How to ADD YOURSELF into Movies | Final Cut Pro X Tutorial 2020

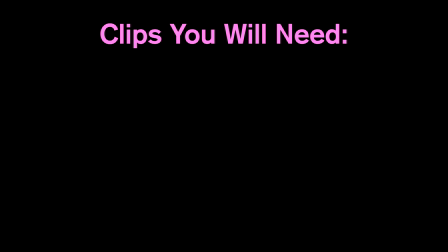let's get started. First, these are the clips you'll need. You're going to need a background clip from a movie.
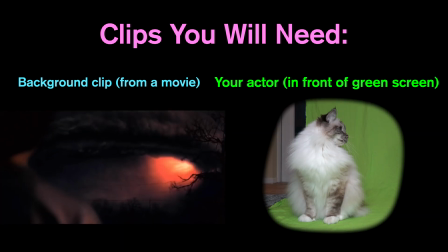It can be literally any movie. And then you also want your actor, in this case a cat, in front of a green screen.
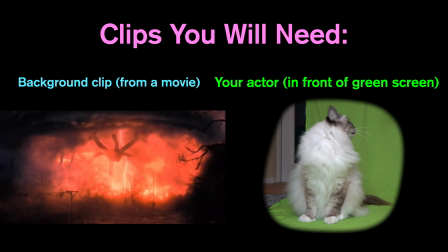And try to get them all the way on the green screen. Since I was working with Casper, my cat, he didn't want to stay all the way on.
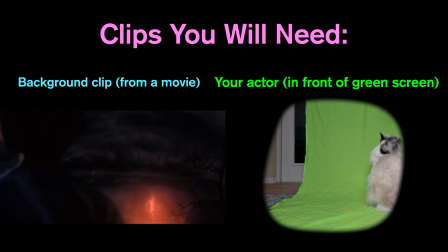So that's why we have that like partial shot. Then I had to mask out the side.
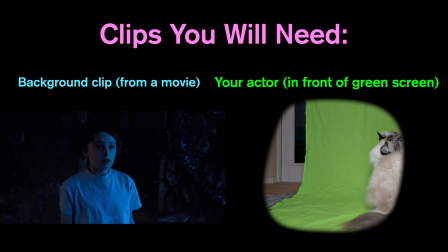So now that you have those two clips, let's start putting it all together.
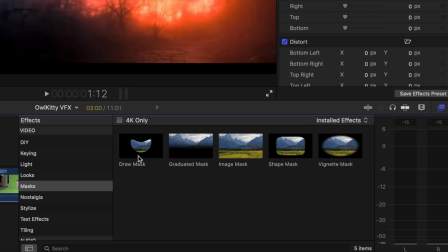So first, I'm going to go and take a draw mask tool and place that right on top of my background clip.
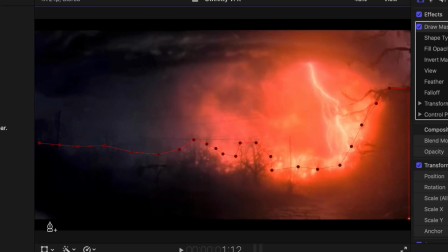Then I'm going to key around the foreground of the clip and also invert that mask.
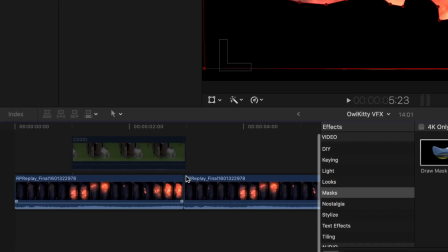Next, duplicate that background clip and place it underneath your first background clip.
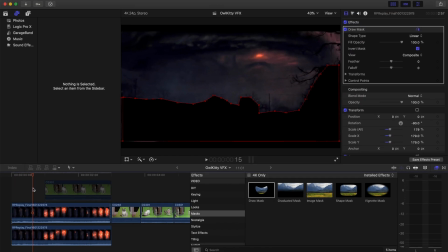And then we're also going to uninvert that mask, and then you're going to have something that looks like it's just the plain normal picture.
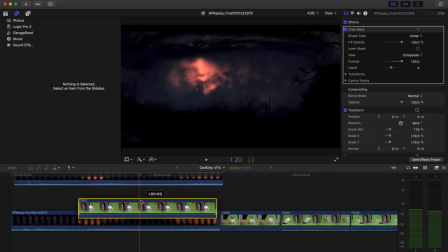Then place the green screen clip in the middle and also add a keyer.
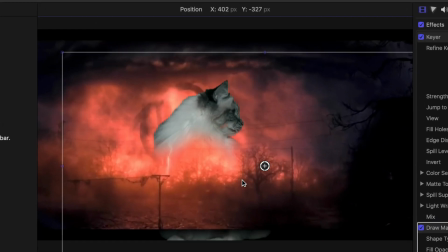I forgot to show that, but once you've added the keyer on, then just place your cat wherever you want in the scene.
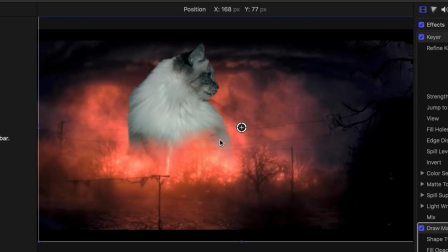So I kind of just placed it in the middle, trying to cover up as much as the background character as I could.
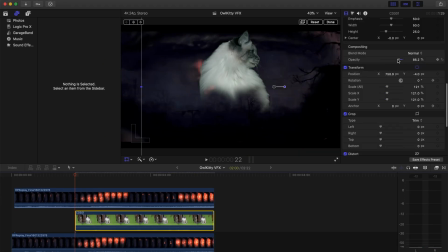Sometimes you're going to have to mask them out, but it's a lot easier if you can just make them bigger than the actual character and you don't have to spend as much time masking.
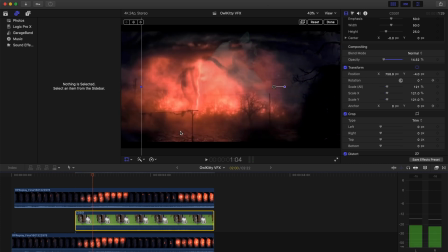So then I lowered the opacity so I could kind of get it in a good spot where I wanted it to.
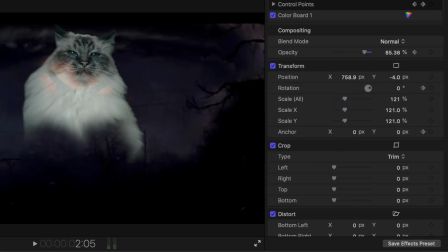And then I also added keyframes on the opacity so that when the light was gone, the character would disappear.
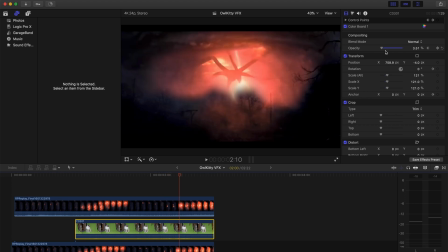And then when you saw all that red lightning, he would be a lot brighter.
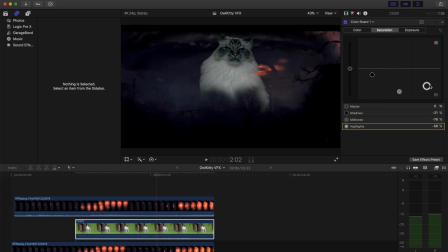Next, I went and looked on the color board to kind of match him to the clip better, because before, he didn't really blend very well. And one thing that I did to help with this was go to footagecrate.com.
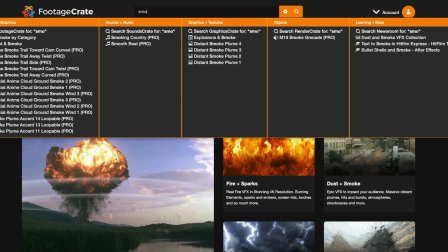I really like them because they have these free kind of assets that you can add on top of your projects.
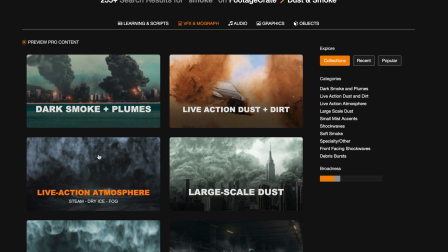And so I looked and I found some kind of smoke that I wanted to add on top, which I thought would help sell the effect that he's actually there.
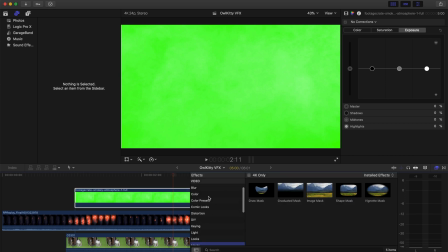Next, I'm going to place it on top and add a keyer. And this is the same process that you do for your actor on top of green screen.
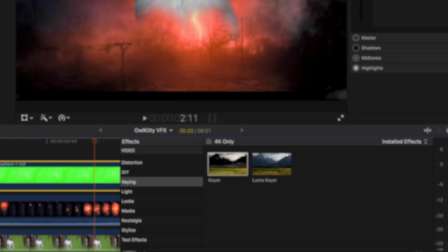So since I didn't show you how to do it before, here's how you do it now.
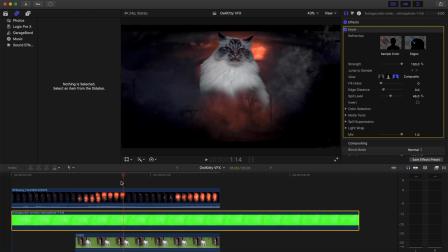And then I place that fog anywhere on the clip, really, just trying to make it match better.
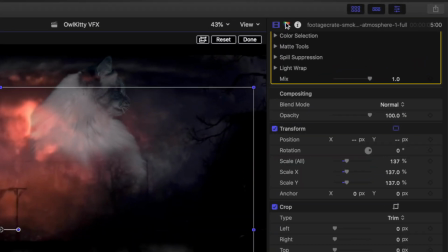And I also color corrected it, so it kind of matched that lightning color.
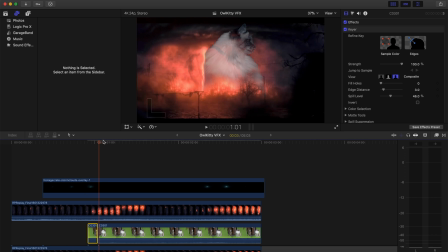So the next thing I did was I scrubbed through the clip and I looked at where you saw the lightning and where you didn't.
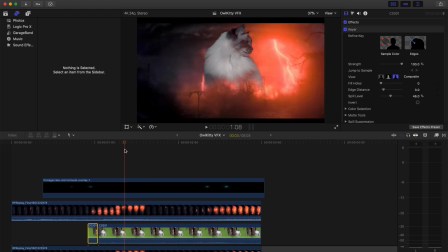So normally if the character would be there, you would see some of that kind of light impacting the color of the character.
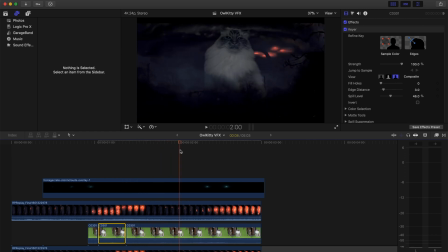So in order to get this effect of more that he's actually there,
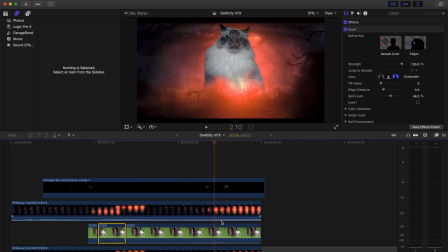I color corrected him a little bit more afterwards to kind of match the color of the clip. And then I also went to the clips where you didn't see any of that lightning, and I made him darker, and I tried to make him blend into the background better.
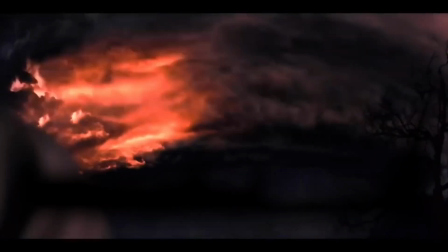And then that is your final result.
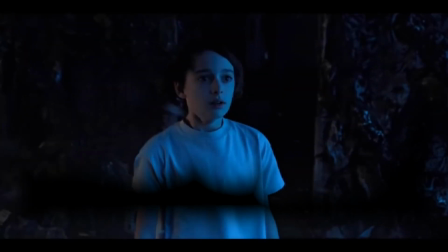Now, this can get a lot more complicated, or it can be easier if you just have, there's not even a character there where you're trying to replace it.
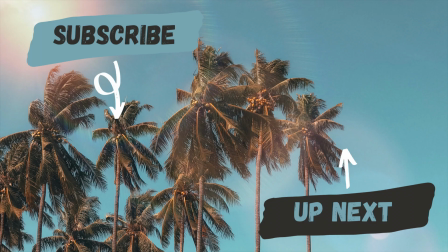It kind of all just depends on the scene, and it's a lot harder if the camera's moving, because then you need a 3D tracker. Thank you so much for watching. If you enjoyed this video, please comment down below, like, and please subscribe, because it really helps support me making videos.
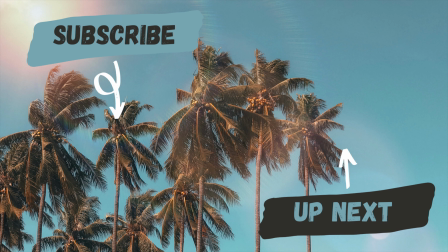So thank you so much and have a great day.